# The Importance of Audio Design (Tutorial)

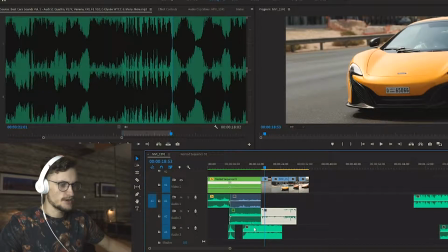[8:15]
So what we're going to do is layer this where the actual shots start and have this as the anticipation building clip.
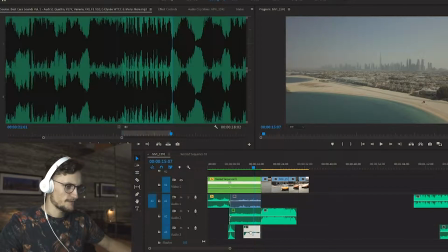[8:23]
So we're going to cut it just there, and then we're going to use the same parametric equalizing effect, put it over there, and do the same thing, bring down the highs.
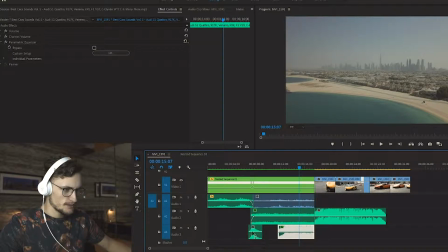[8:34]
And then what we're going to want to do is do a fading sort of transition. Have it start quietly, then build up to when it actually changes. So have a listen to this.
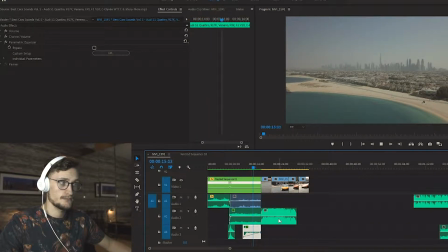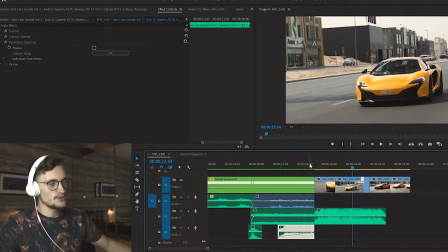[8:53]
And there are the cars. You can already hear them coming, you know what's coming, and the transition makes a lot more sense then.
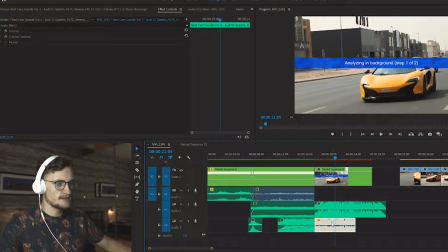[8:58]
So I just changed around the order of the shots, and I've also extended this and removed in this section the effect we're using. And then what we're going to do is just tone this down as this shot pretty much ends.
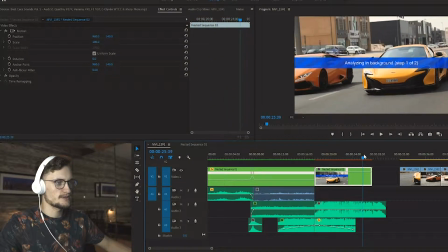[9:12]
So right now it's warp stabilizing, just to make sure this is smooth enough for us to use.
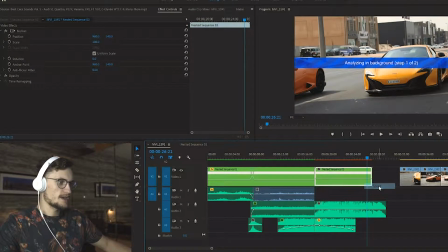[9:19]
And then what I'm going to do after that is a speed ramp to have this car pretty
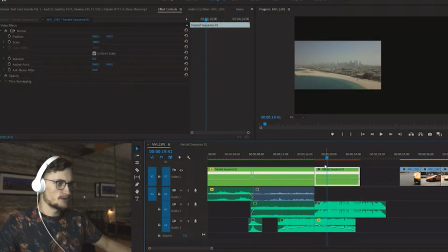[9:24]
much fly past the other one to make it look like they're racing when they're actually not.
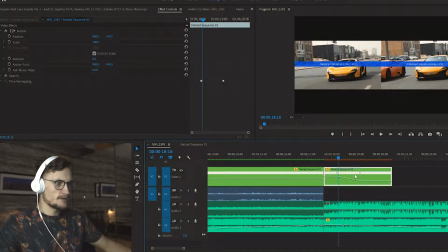[9:30]
I can do another video about speed ramps if you want,
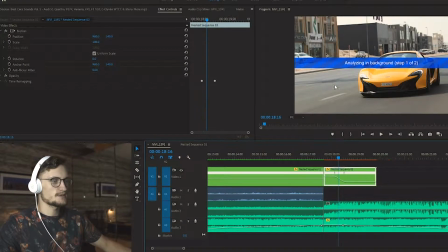[9:34]
but just know that I'm speeding up the start and the rest is left as its regular speed.
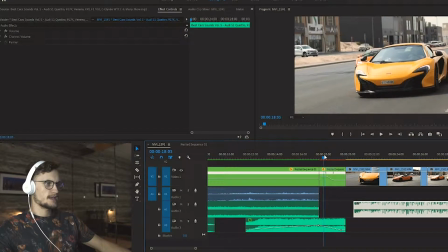[9:39]
Alright, so that shot looks a lot better. It's like he's racing up and he's passing the McLaren.
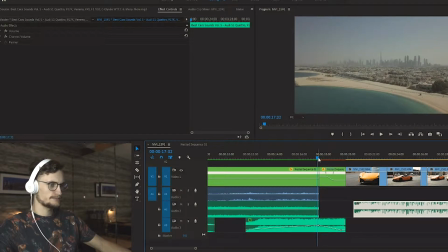[9:45]
So have a listen to this from the start of the build-up.
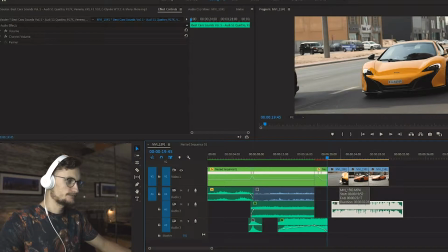[9:56]
is just past the McLaren, and now let's build up the rest of this scene. So we want this clip to be used for the majority of it.
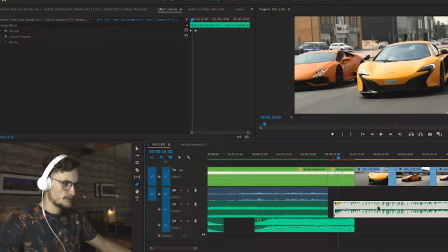[10:03]
So we're gonna have a little fade in effect here, and then we're gonna let it play for the rest of it.
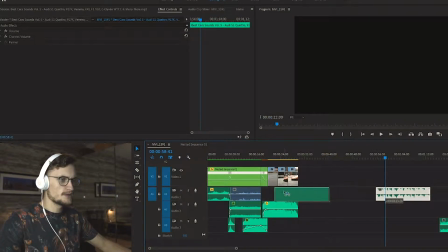[10:09]
In fact, we're gonna use 2 clips of cars,
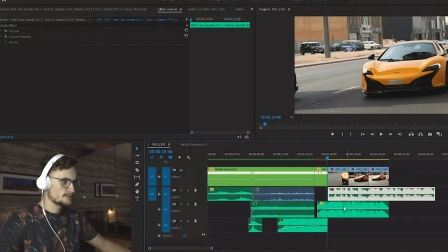[10:13]
because there's a couple of different cars at play here, so maybe we can just reduce the overall noise of both of them. Let's have a listen.
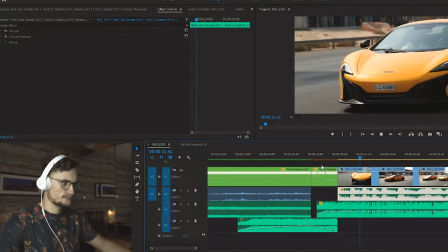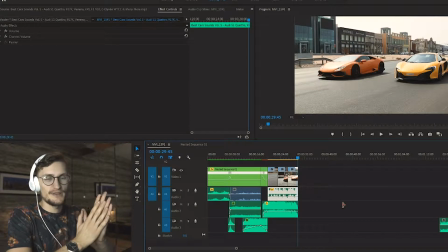[10:27]
Okay, I'll be honest, this doesn't sound great, but I think that's because of the audio clips I've chosen to use.
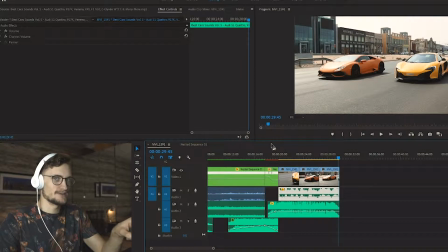[10:32]
I'm pretty sure these cars don't make these noises, so that's an issue. But I'm just showing you the editing and the thought process that goes into it. Obviously, you would want to have traffic sounds, you would want to have tires on the road, a bit of wind, and what else?
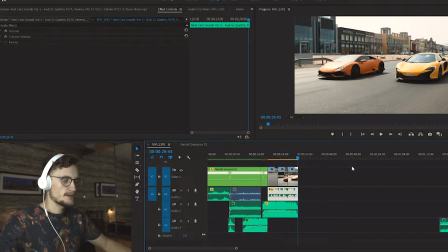[10:48]
Maybe just some ambient city noises like we did before. So I'm really not going to go that deep. I'm actually going to move on from here. I've shown you the transition and I've added a bit of audio to this scene, but what we're going to do now is bring some music into the play.
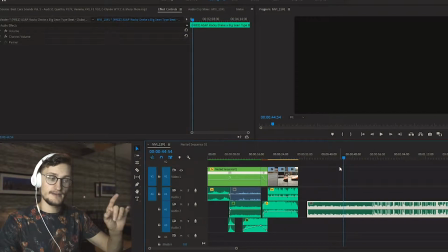[11:00]
What I want to do is implement this track into this scene. So I'm going to start playing it. There's a bit of melody and then the beat drops. There's maybe like 8 bars of melody before the beat drops, but what we want to do is maybe cut half of that and have the beat drop when the scene changes.
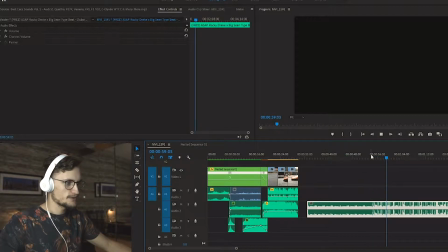[11:17]
Yeah. The producer shouts himself out, so that's fine.
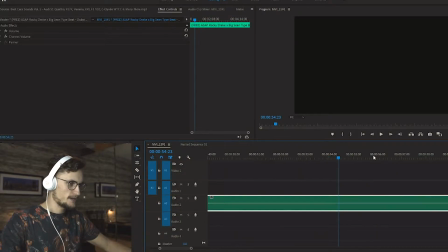[11:26]
Overall, pretty good beat. Alright, so what we're going to do is find the exact point in which the beat drops, which is right there. I'm just going to make a cut, and I'm also going to delete the melody, but it's fine, it's coming back, don't worry.
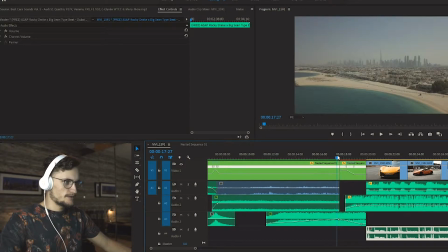[11:41]
So the cut between the scenes is right here.
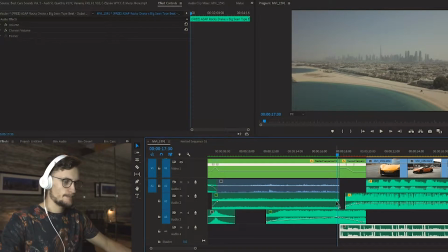[11:44]
We're going to line this up along the cut, and then we're going to extend it back and bring back the melody.
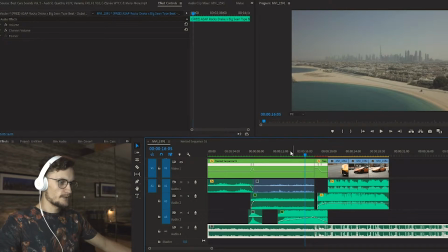[11:52]
So right now what it sounds like is
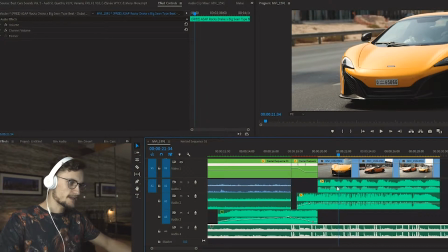[12:03]
pretty good, but it can be better. Okay, so the main thing that's sticking out to me now is the cars are actually making a lot of noise, and the beat is getting lost, which is prominently what we want. We want the beat to be the main focus.